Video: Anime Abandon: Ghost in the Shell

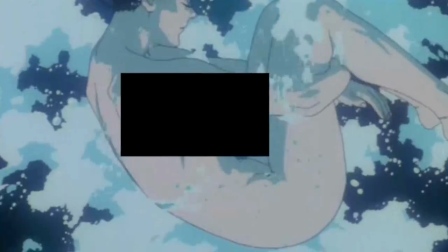This scene was meant to parallel not only a type of birth, what with many shots of Motoko in a kind of fetal position, but also, oddly enough, a type of marriage.
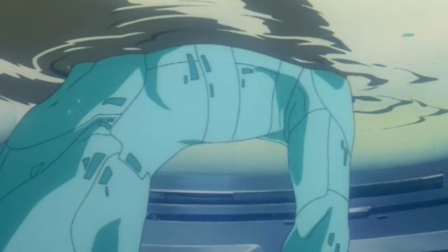The choir singing in the background are chanting a type of marital charm and to ward off evil spirits during a wedding.
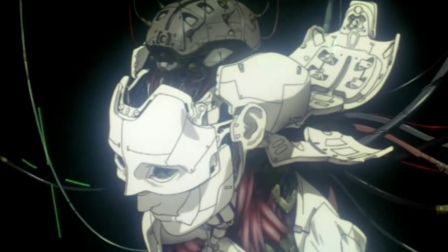This can be seen as a union of sorts between Motoko's brain, or ghost, and a robotic body, her shell. Or between herself and... Sorry, sorry.
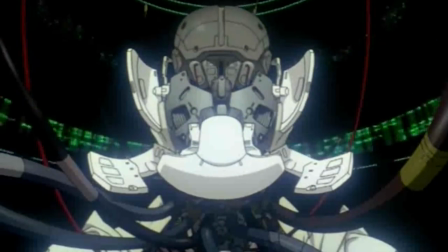I forgot I said no spoilers. We see the meticulous and complicated machinery underneath what could otherwise pass for a regular human,
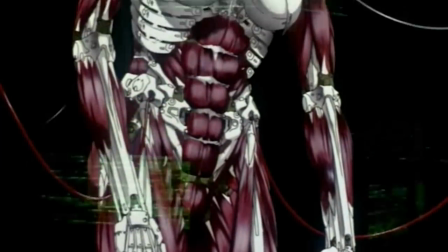reducing the human form, and in this specific case the female form, to its most barest of elements.
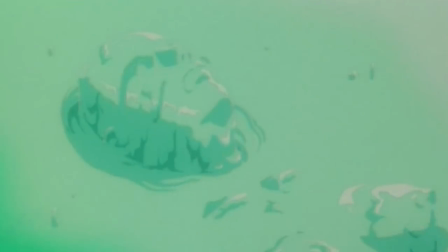Underneath the alluring form of Motoko's body, and in a tangential sense the everyday female body, the non-erotic reality, the machinery that keeps both alive. What would be bone, muscle, and sinew is instead metal, rubber, and wiring. When we see the procedure complete, Motoko is standing idle and very much nude. She's bare-breasted, wind is sweeping her hair to and fro, but it's difficult to see her as an erotic and lustful figure when we've seen her without hair, skin, and eyes. We are conditioned to see her not as a woman, let alone a person, but as an object of infinite complexity.
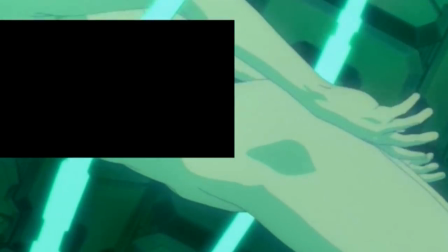Also, despite Motoko having no genitalia, she does have breasts, complete with areola and nipple.
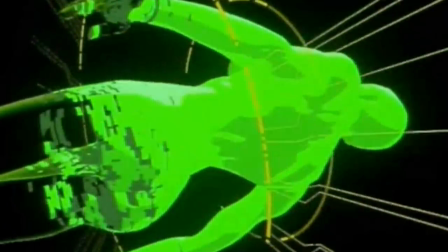Structurally, they are superfluous. Why would her schematics, obviously designed to maintain efficiency and integrity, allow for breasts?
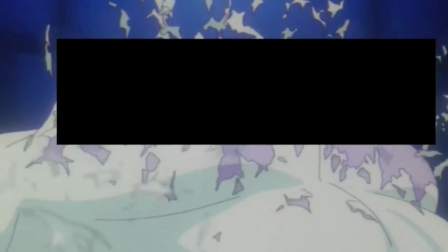It's not for feeding young, as the lack of a vagina clearly indicates an inability to reproduce.
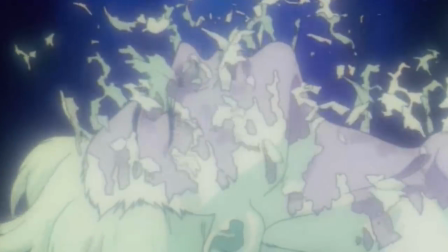The only logical reason is so that others can identify her as female.
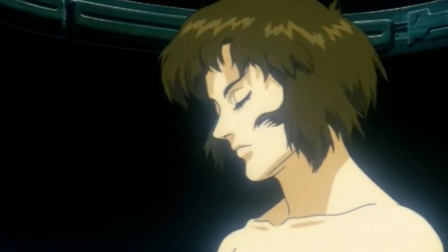Perhaps Motoko herself needs to have breasts to be reminded that she was, and still is, female. Or it could just be that Lamoru Ushi wanted to have a pair of tits on screen. Personally, I'm hoping for the former.
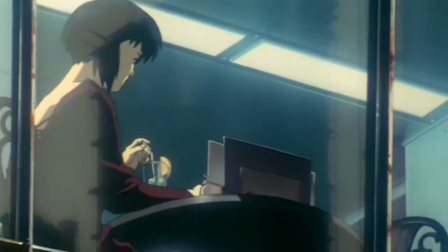In Motoko's position, it is difficult for her to identify herself as human, let alone a woman.
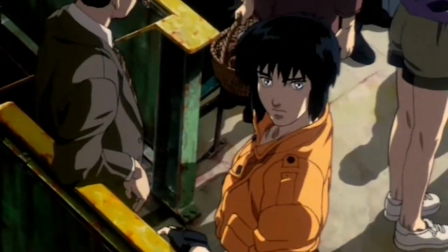Perhaps this way she can internalize this physiological difference and establish an identity.
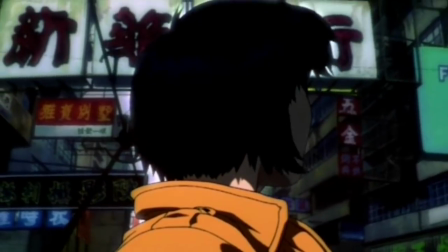But by relying on this purely cosmetic distinction, does it perpetuate the long and demeaning societal habit of defining women by their outward appearance. The film doesn't pretend to answer these questions, but it does force us to think about our own views on gender relations. The frivolous differences, the unfairness, the... okay you got me, I just want to talk about tits for a few minutes.
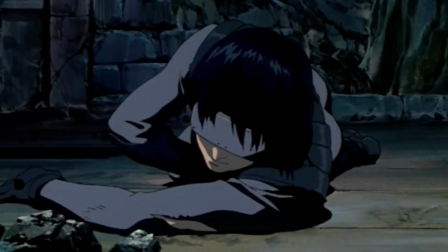The other scene, the one towards the end, is once again the armored tank battle. Motoko removes her heavy trench coat revealing her skin-tight stealth suit.
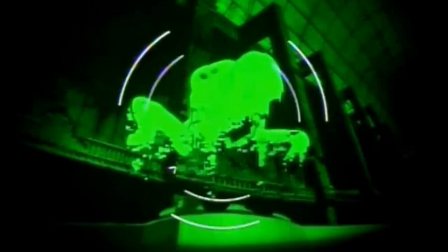Under the cloak of invisibility, she leaps upon the tank and attempts to pull the hatch off.
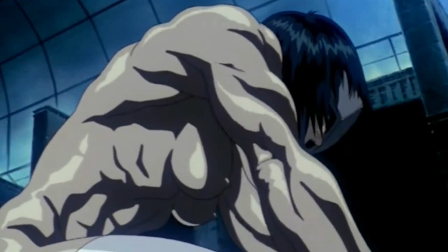Even with her enhanced cybernetic strength, though, she is unable to lift through it, deciding to go all out and push her body to the breaking point.
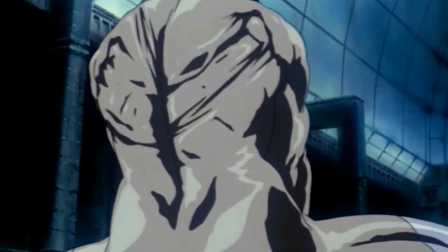Her body shifts from its normal slender and taut figure to an overly muscled and masculine frame.
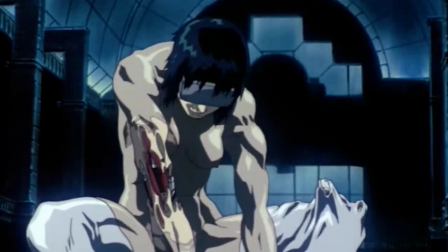It's still not enough, however, as her body finally gives in and breaks apart. She is sent tumbling down the tank, broken and helpless. Her body is completely ravaged, and her suit has split apart. We've seen her being built, and now we've come full circle to see her being broken and vulnerable.
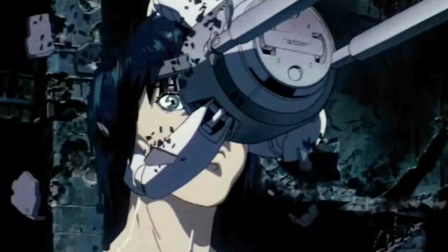It is only by the grace of Batou's timely involvement does Motoko survive the encounter. Though her body is damaged beyond immediate repair, she remains alive.
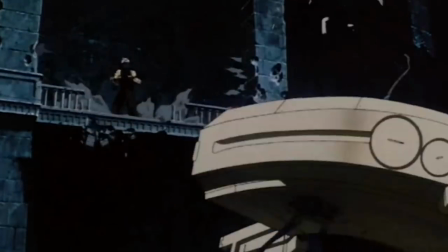We learn that it's not her body, her physical presence, that defines her.
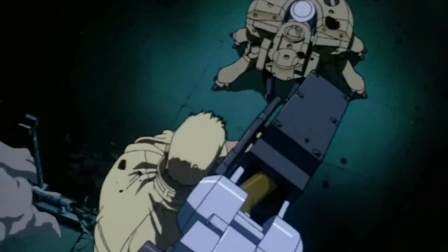It's her will, her determination to pursue what she wants, even to the detriment of her own health and well-being. The shell may be broken, but the ghost remains. This is where it becomes difficult to fully expound upon this revelation without going into heavy spoiler territory. Basically, Motoko lets go of the body that she identifies herself with to pursue an... alternative. She no longer has to use any physical means to identify herself with. It's not the shell that defines Motoko Kusanagi, it's her ghost.